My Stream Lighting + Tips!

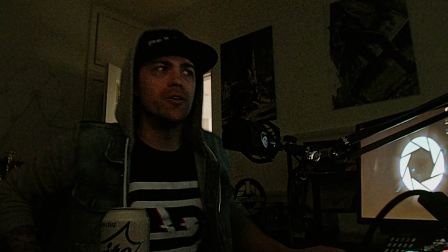0:11 Hey, what's up, dudes? Welcome back for another video, and today we're actually talking about lighting.
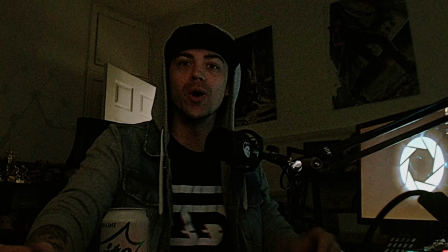0:17 And I know this looks pretty different than normal, and it's because I'm on a webcam, but I want to show you guys how much lighting can actually fix maybe even something like a webcam.
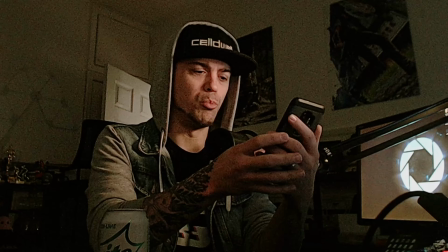0:26 So give me a second. Go ahead and turn on a little front light there, maybe a little backlight.
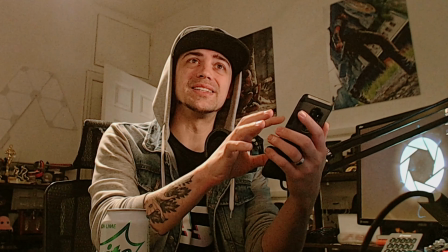0:32 Yeah, that's nice. Maybe we'll turn on some LEDs. Now this looks pretty good as is.
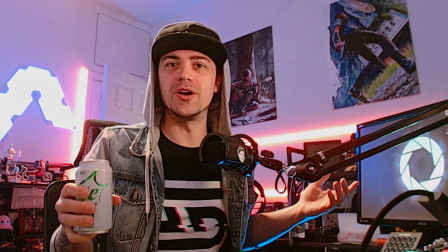0:38 I mean, it's a webcam. You know, it could be better, but you know, for the most part, it looks pretty decent.
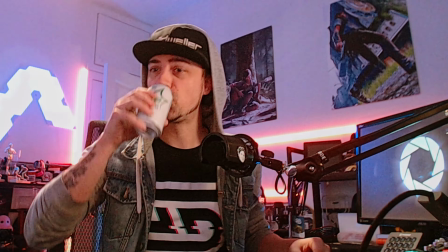0:44 Now, there is a way to improve it. Now, if that's something you're interested in, then you got to upgrade your camera.
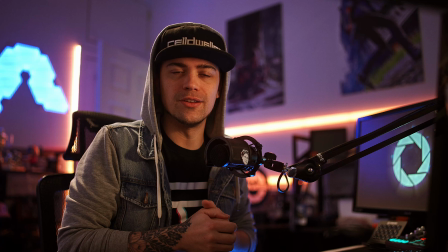0:49 And I'm talking about going from something like this to something like this. And you can kind of see the big difference here in terms of the quality. So when it comes to lighting in general, a lot of people kind of take for granted what lighting can actually bring you and what actually it can do for you. And I thought about making this video just to kind of show off the stuff that I'm utilizing to light myself and how my stream looks the way it is. Now, on top of my Sony a7S that I've been using since 2016, 15 for streaming, I've started to implement different sources of lighting and different things to affect the quality of lighting. So yeah, now I'm kind of where I'm at, and I feel like it looks pretty good.
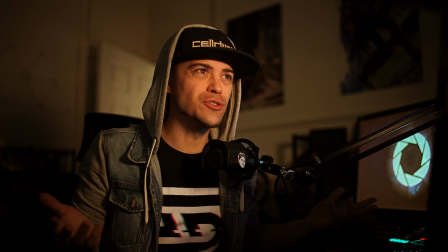1:25 Now, when it comes to lighting, a lot of people kind of just think to put up a light right in front of them, and that's their main source. So normally people have their key light kind of set up right near their camera, and you can kind of see what that looks like right here. It's kind of a little dark and it doesn't really look that good.
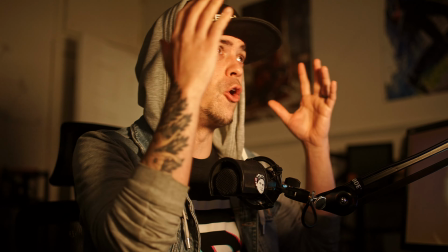1:42 I feel like this looks really dull, looks really flat, and it looks like I have like a window right in front of me or something like that. I can always switch this over to kind of more daylight colored,
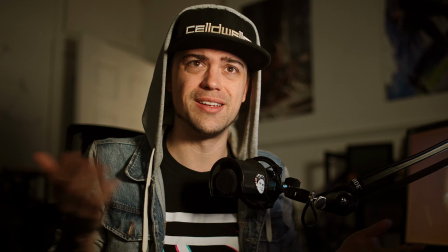1:50 and maybe this looks more like there's a window next to me. So I don't know, man.
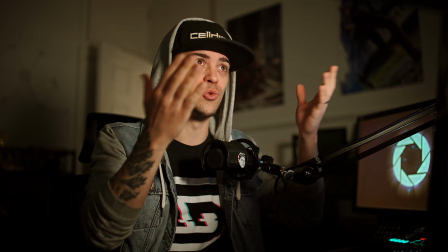1:53 And when I'm saying it looks flat, I'm talking about it's like a directional source directly on me, and there's a hardly, if any, contrast on my face.
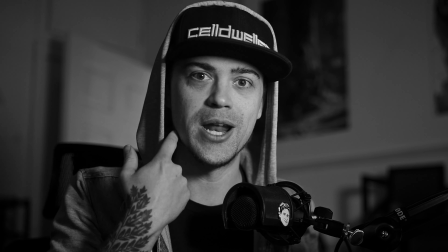2:01 I can't really move the slide over anymore, so you got this little shadow here, but for the most part, my face is completely lit.
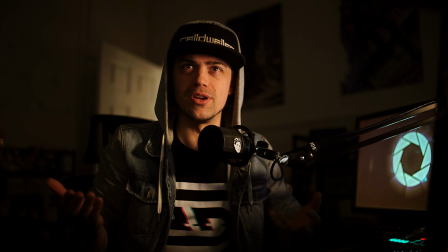2:06 Now, when it comes to my lighting, I like to move this light over a little bit more at more of a 45-degree angle from where the camera is to give myself what's called a Rembrandt. Now, if you keep an eye on right here, you'll notice when I move this light over, I'm gonna get a little triangle of light right here on my face. Now you can see where my light is now. It's providing this kind of triangle bit of light.
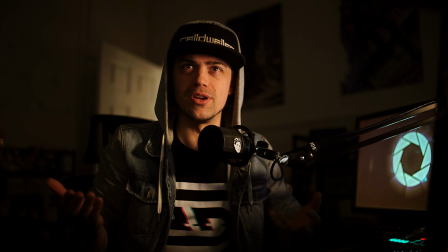2:25 It's also providing a little bit more shadow to my face, and it looks a little more maybe defined, and rather than so flat directly on somebody when facing a camera.
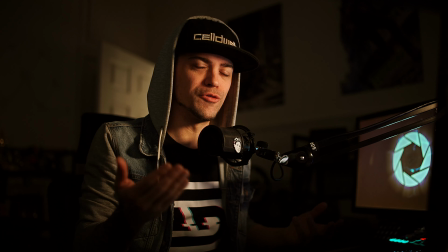2:34 You don't really want that. You don't want somebody to look flat. You want to add a little definition to the face.
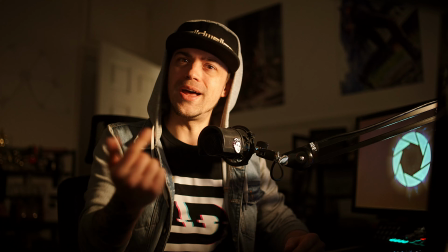2:38 Now, on top of all that, I could again mess with the brightness and change this, but I don't really want to affect the background.
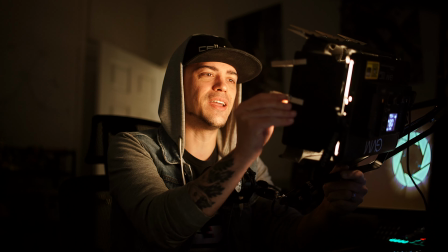2:44 So what I ended up doing, I've done a review of this light on this channel.
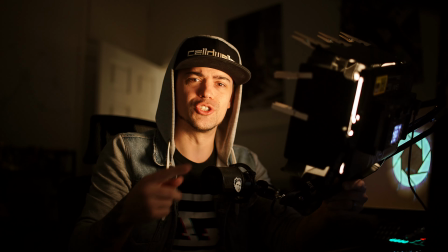2:49 If you guys want to go check it out, I'll link that up here somewhere. Feel free to check it out if you want. It's a great light.
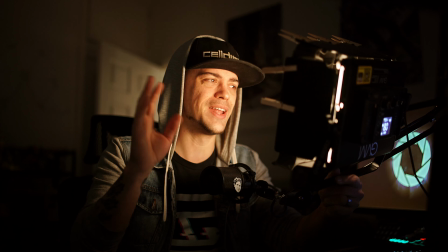2:54 It does RGB, all this kind of stuff. Anyways, but I use this as my key light.
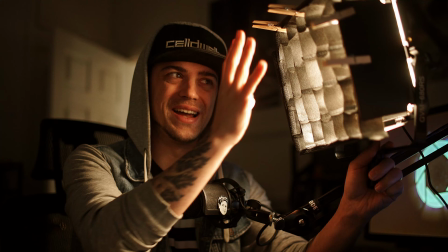2:57 Now, I do a little something specific to keep that light off the background, and that's what this thing is right here. It's called a grid. Okay, now I'm kind of turning it into a soft, I added a layer of diffusion in there, but that's besides the point.
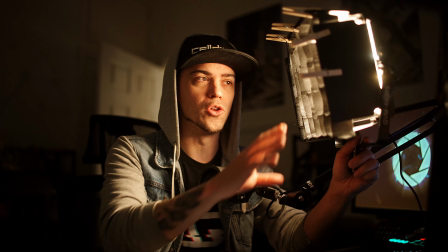3:11 It's a grid. Now, some people call this an egg crate, whatever you want to call it, doesn't matter.
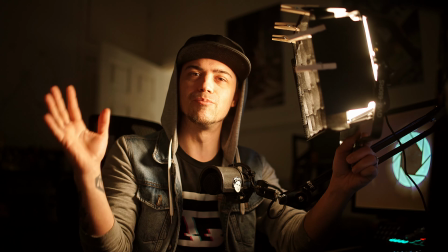3:15 But I put a grid on front of this thing to control the light more than the typical light would normally have.
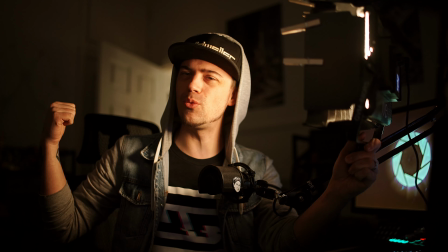3:21 This grid is just controlling the light so I can take it off that back wall. I don't really want to illuminate my back wall as much, so I put this on here to control that.
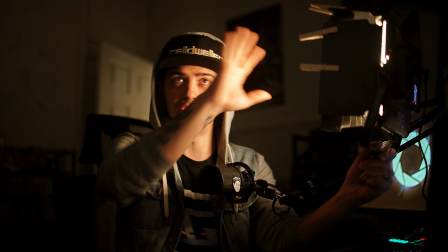3:29 Now you can see if I, pan the slide around, you can see it's a little bit more like a flashlight, and it's more directional rather than your typical key light that you get from Elgato or something like that,
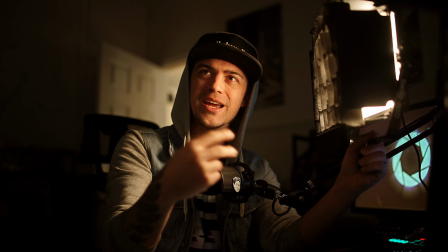3:37 which is just gonna throw light everywhere. And you can tell by the angle of the camera, you're not really seeing too much of that light until I reach about there.
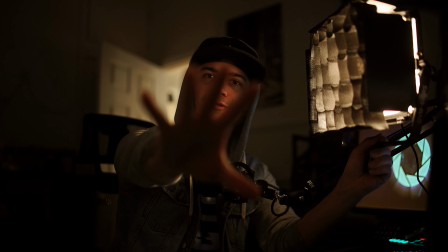3:45 So you can kind of see what this is doing. It's keeping light off you while keeping light over here.
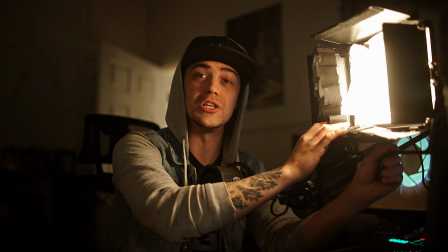3:50 And then again, if I were to move this grid, you're gonna have that light source hitting you almost the entire time until I get these barn doors about there.
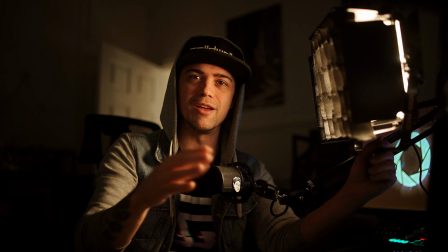3:58 Now, these also do help, but I put the grid on here,
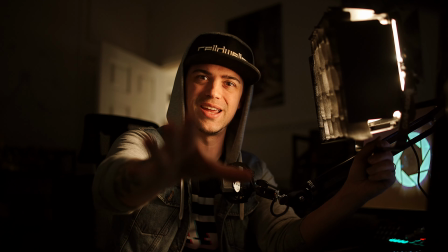4:02 which just is that much more in terms of blocking the light from hitting you or hitting that wall or wherever I don't want it to hit. So now that I have my key
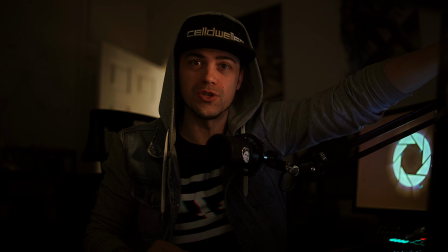4:10 light, what I want to do is I want to fine tune and adjust it so it's not hitting that wall, but it's still exposing me to the level I want.
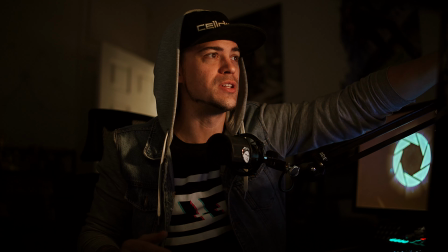4:16 So I can keep turning this thing if I really want to.